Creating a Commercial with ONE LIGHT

Can you shoot a professional product commercial with only single light? With this video I wanted to do exactly that and challenge myself to shoot this beer commercial with only one light.
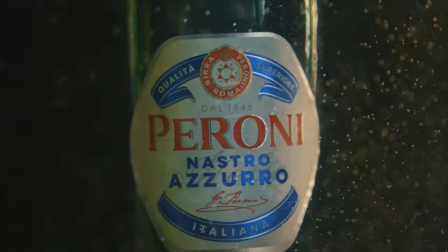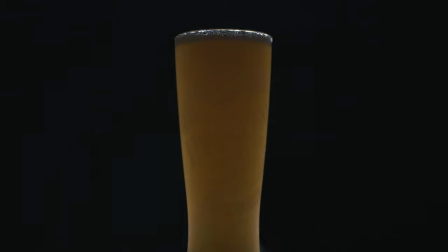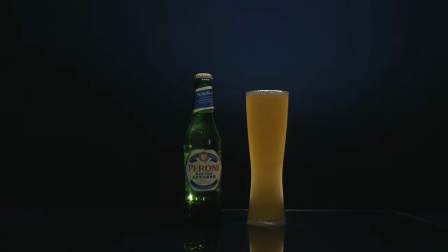How's it going y'all and awesome to see you tuned back in. So I've been wanting to do this how to shoot a commercial with only one light for a while now.
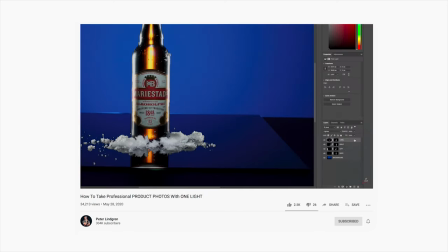I've seen some videos about one light tutorials on YouTube but those have been just about product photography. So I figured I haven't seen any of those how to light a film by only using single light. I thought I'll just make one myself. What I'm gonna do is I'll be lighting all my product shots from multiple angles over
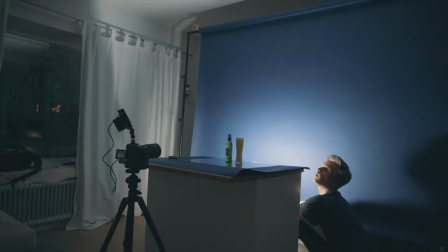multiple takes and then later combine them together in the edit.
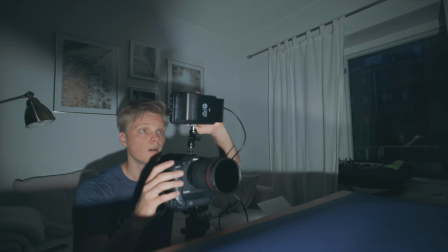The main shots I want to focus on are the opening and ending product shots.
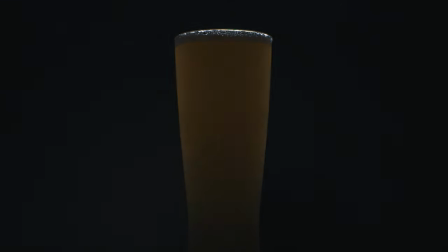My plan was also to make the light part of the story where it would reveal my film as we move forward. But more about this when we get to the edit.
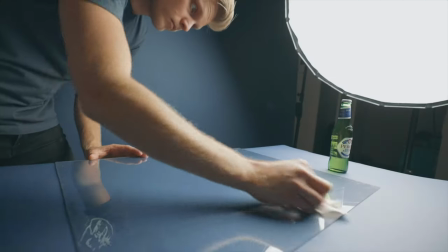Now let's jump right into the shoot behind the scenes and maybe you'll also get inspired by some of the tricks I use while making this video.
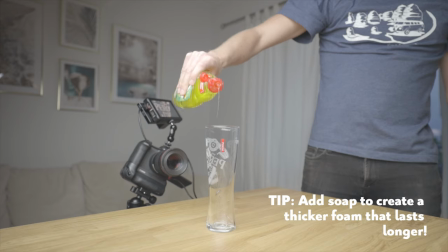I started my shoot with the beer pouring shots.
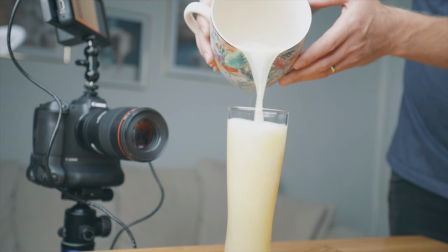These shots were also the easiest shots to pull off with a simple overhead light with the softbox. By the way the light that I'm using in the shoot is Aputure 120D Mark II.
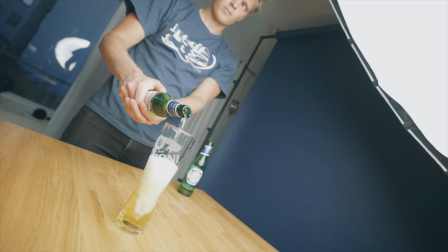With my camera on sticks I managed to shoot everything solo then just play back my shots and see if I needed to go for more takes.
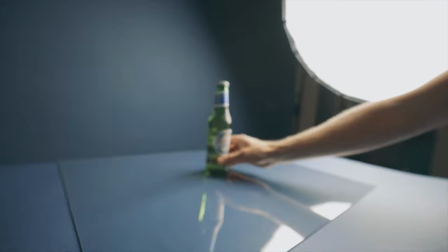Next up the opening shot. With this I wanted to reveal the product with a nice flare that would then continue and take us to the next following shot in the film. Light revealing the product, light flare on lens, sealing the product from behind the desk and so on.
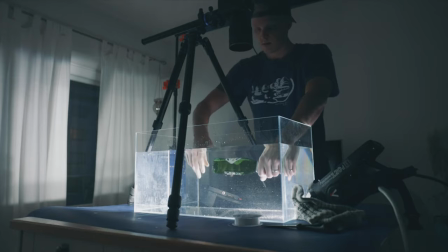Just approach this like a crazy painter would. My goal was also to make it look like the product was floating in an ocean of beer.
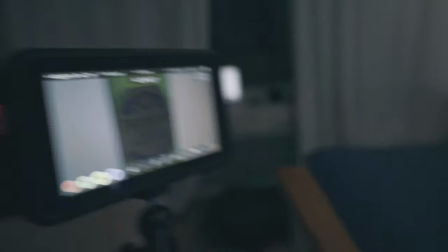For the first wider shot I added bubbles that I took with the following shot where I actually shot the product underwater.
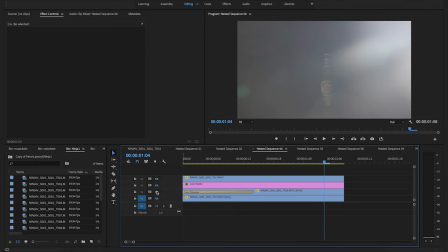The first sequence was a combination of three different shots that I blended together in the edit.
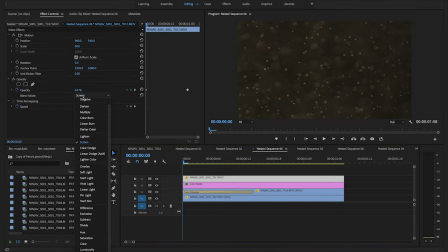I feel like the best way was just to play around with the opacity of the clips and
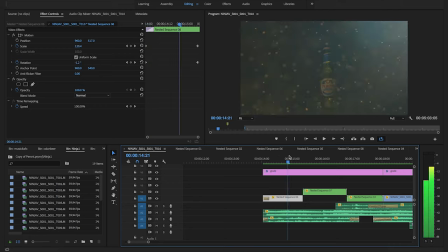blend modes and masking of the product to make it look like it was filmed all in one shot. With all this layer combination mayhem going on,
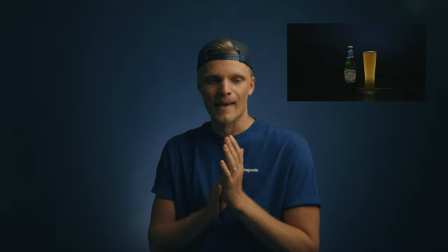I thought for the ending shot would be cool to make it so that the light is also part of the story,
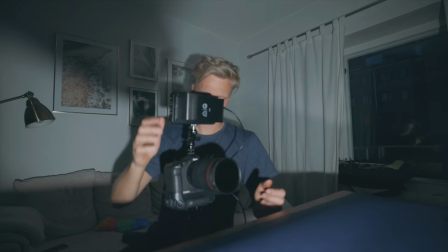revealing the product in the end. The last hero shot would start from the golden beer class, first fading to silhouette,
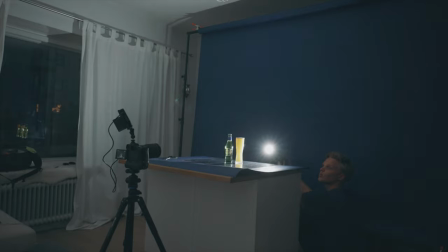cut to a white shot with the product next to the class, fade back from silhouette.
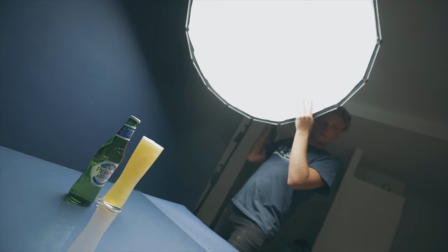Also since my camera was on sticks, this reveal brought me a lot needed movement to the film.
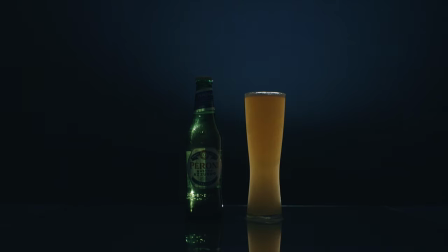I then finished my last ending shot by covering the different light angles. The last shot was definitely the hardest shot to edit and put together.
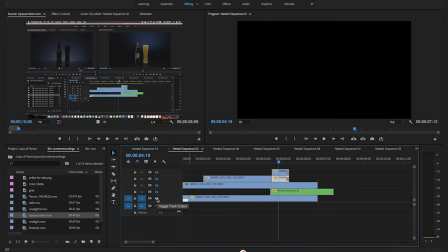The editing technique was the same as it was with the first one but now instead of blending three shots together I had six.
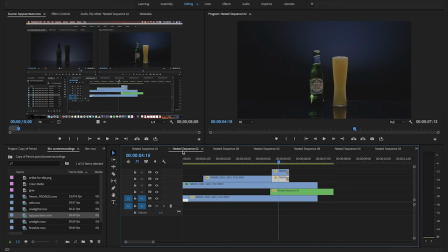Six shots to blend together. Mask different parts on each clip and then combine all of it to a one single shot.
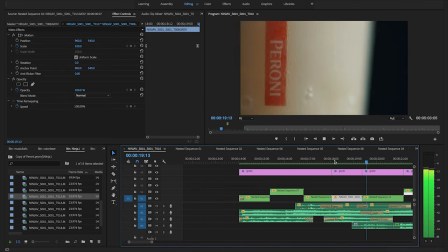And again for the million time because I was shooting everything solo, my camera was on sticks,
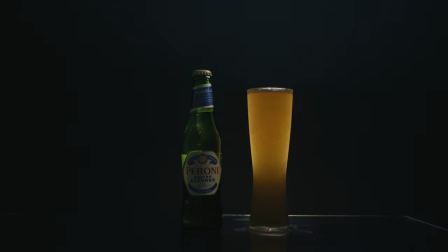so I added some digital zooms and rotations throughout the edit to give it more movement.
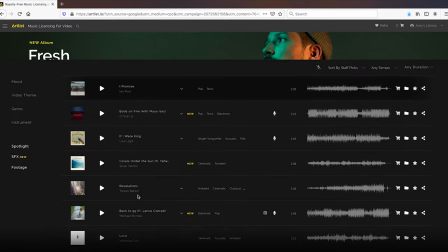Music-wise, Peroni is an Italian brand, so I went on Artlist to find a score that supports that Mediterranean vibe with sound effects to match my edit.